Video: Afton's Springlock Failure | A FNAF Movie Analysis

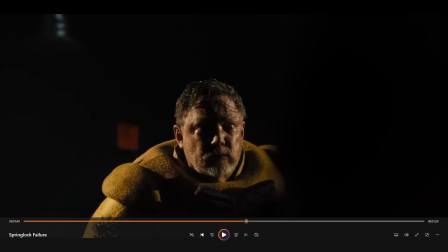[28:47]
The shock of the instant pain, and your body goes into a fight or flight, and it's like, okay, I need to lock up. The best thing I can do right now is lock up and bump myself with adrenaline. So maybe it's less of a fight or flight and more of a lock up and stop up. You know what I mean? Get it?
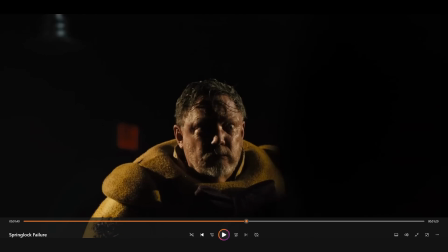[29:01]
The acting from Lillard, though, is really great because it conveys this moment as truly suffering. The over-the-top screaming and shouting is just shock value by that point. Shock value is I don't know, what's an example?
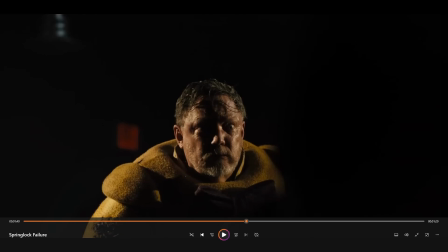[29:16]
Being stabbed about 18 times in the heart by some random monster guy in a movie, and then screaming your lungs out. That is shock value. But this here, and it would be more realistic if someone was to get stabbed in a movie similar that used the same tones as this movie.
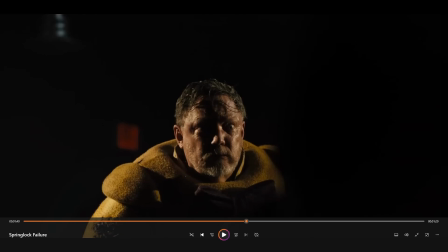[29:30]
They get stabbed a few times, but if you've been stabbed in the heart, you're dead. And most of the time, if you're stabbed in the heart or the lung, you can't scream. Again, don't ask me how I know this, it's science. Trust me, I deleted Reddit a long time ago.
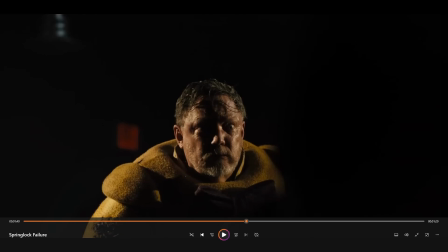[29:44]
But it's just a fact of the human body that in certain places that are vital, when pain is inflicted on those areas, we just kind of stop. There's no room for anything else. Whereas, if you're in a moment where you're about to get into a fight, maybe a knife fight, for example, you both got them and you're anticipating, you're waiting for the other person to strike,
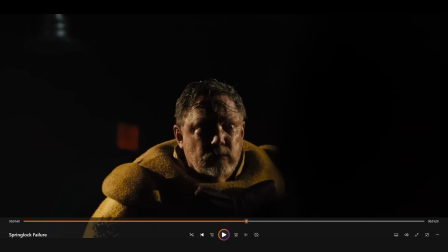[30:04]
and then one person throws a stab, and then if they get stabbed, and the other person's like, I've just got stabbed. Your body knows that you're ready to fight back, but this was shock. It's like, you were expecting there was a chance you were going to get stabbed there. Your body was like, you're going to get stabbed here, maybe, so I'm going to juice you up with adrenaline before he stabbed you.
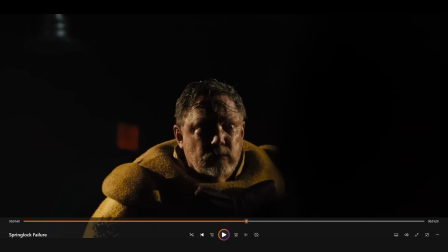[30:21]
So then he stabs you, and you're like, okay, I can still fight on, even though your body might be failing. Here, it's such a shock, there was no anticipation towards this moment happening or occurring, that when it did, the body just locked up because there was no way for him to know. It wasn't previously induced with a bunch of adrenaline.
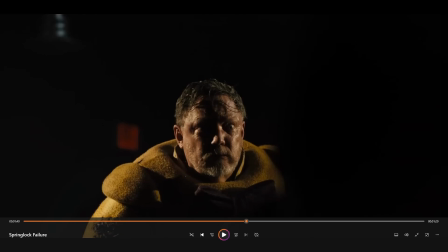[30:38]
There was no prior warning. There was simply the idea that there could be danger here, but his ego was so massive. You know, William's ego is so big, his body completely ignored the fact that danger is an option because these things have never attacked him before.
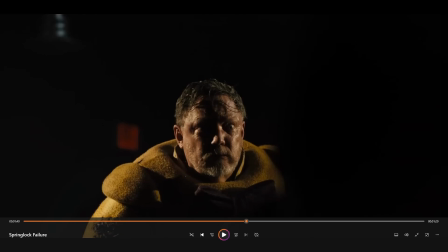[30:51]
He's never seen these beings attack anyone. Or maybe he has. Maybe he's told them to attack people, but they've never been aggressive towards him. So the shock of the fact that, oh, they're approaching me, it's like, yeah, I know you found out the truth, but look, you're this and that. And he's used to having that power. He's used to having that authoritative role and being able to command them to do whatever he wants, really, his bidding.
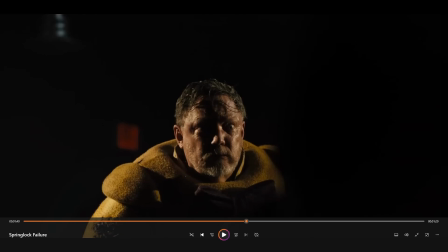[31:10]
But his ego was so big that he didn't realize he was losing that. So when he was finally inflicted with pain, the shock just completely shut him down. So really, the shivering of the face, and look at him, his eyes are wide open. William, or Matthew Lillard as the actor, is shocked. And that just emphasizes what I'm saying.
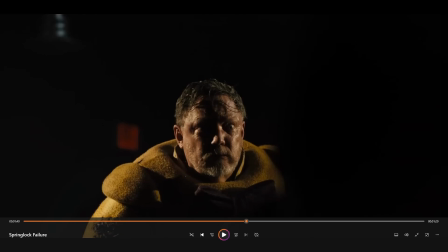[31:28]
I'm saying the body went into shock, and people are like, did it go into shock though? It's like, look at his face. The body definitely went into shock because his face is saying shocked, his body is saying shocked, everything is saying, I was not expecting this moment. Someone is a doctor on that team, and I'm gonna find out who, because that guy deserves a medal for the rant that he's got me to go on.
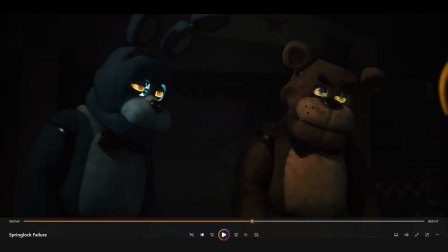[31:48]
Look at him looking at him. And the revolving camera as well. One thing I didn't know about before was that previous scene, you know, when they were just panning round, it was going behind the animatronics, and it was another example of focal distance. The animatronics were in front of the camera, then William was in front of them,
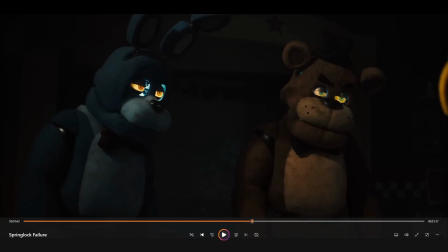[32:03]
but the animatronics that were the first thing in frame were blurred out, so you could just see straight in the middle of them and see William. But yeah, this bit, look at how cocky they're being. They're like, oh, this is happening. Look who's going on. It's a mix of kind of like, ha, we got you, and well, look at this. Look at this, Johnny. Look at this.
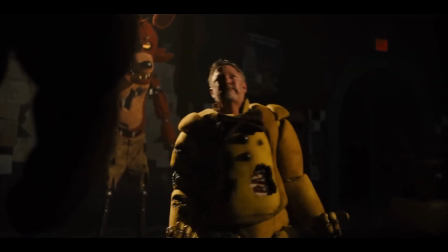[32:21]
Is it intimidation, really? But that bit is the bit that everyone remembers.
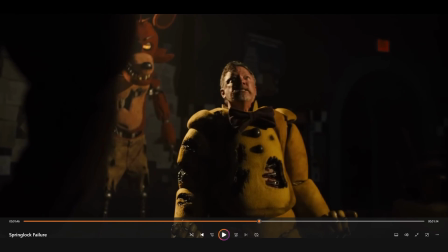[32:26]
The bit where he just like is up, like gets like stab, and then just stops for a minute and just really shakes. Like you can see in that moment, William is shaking, and then boom, crack again, and he pulls away. He jolts very quickly. You can tell I'm doing this behind the camera to get myself into this flow.
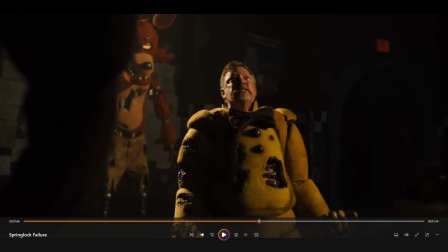[32:45]
He pulls away, and the pain and the breathing through the teeth as well is something that I wanted to know. He's just going that just shows more that the body is locking up.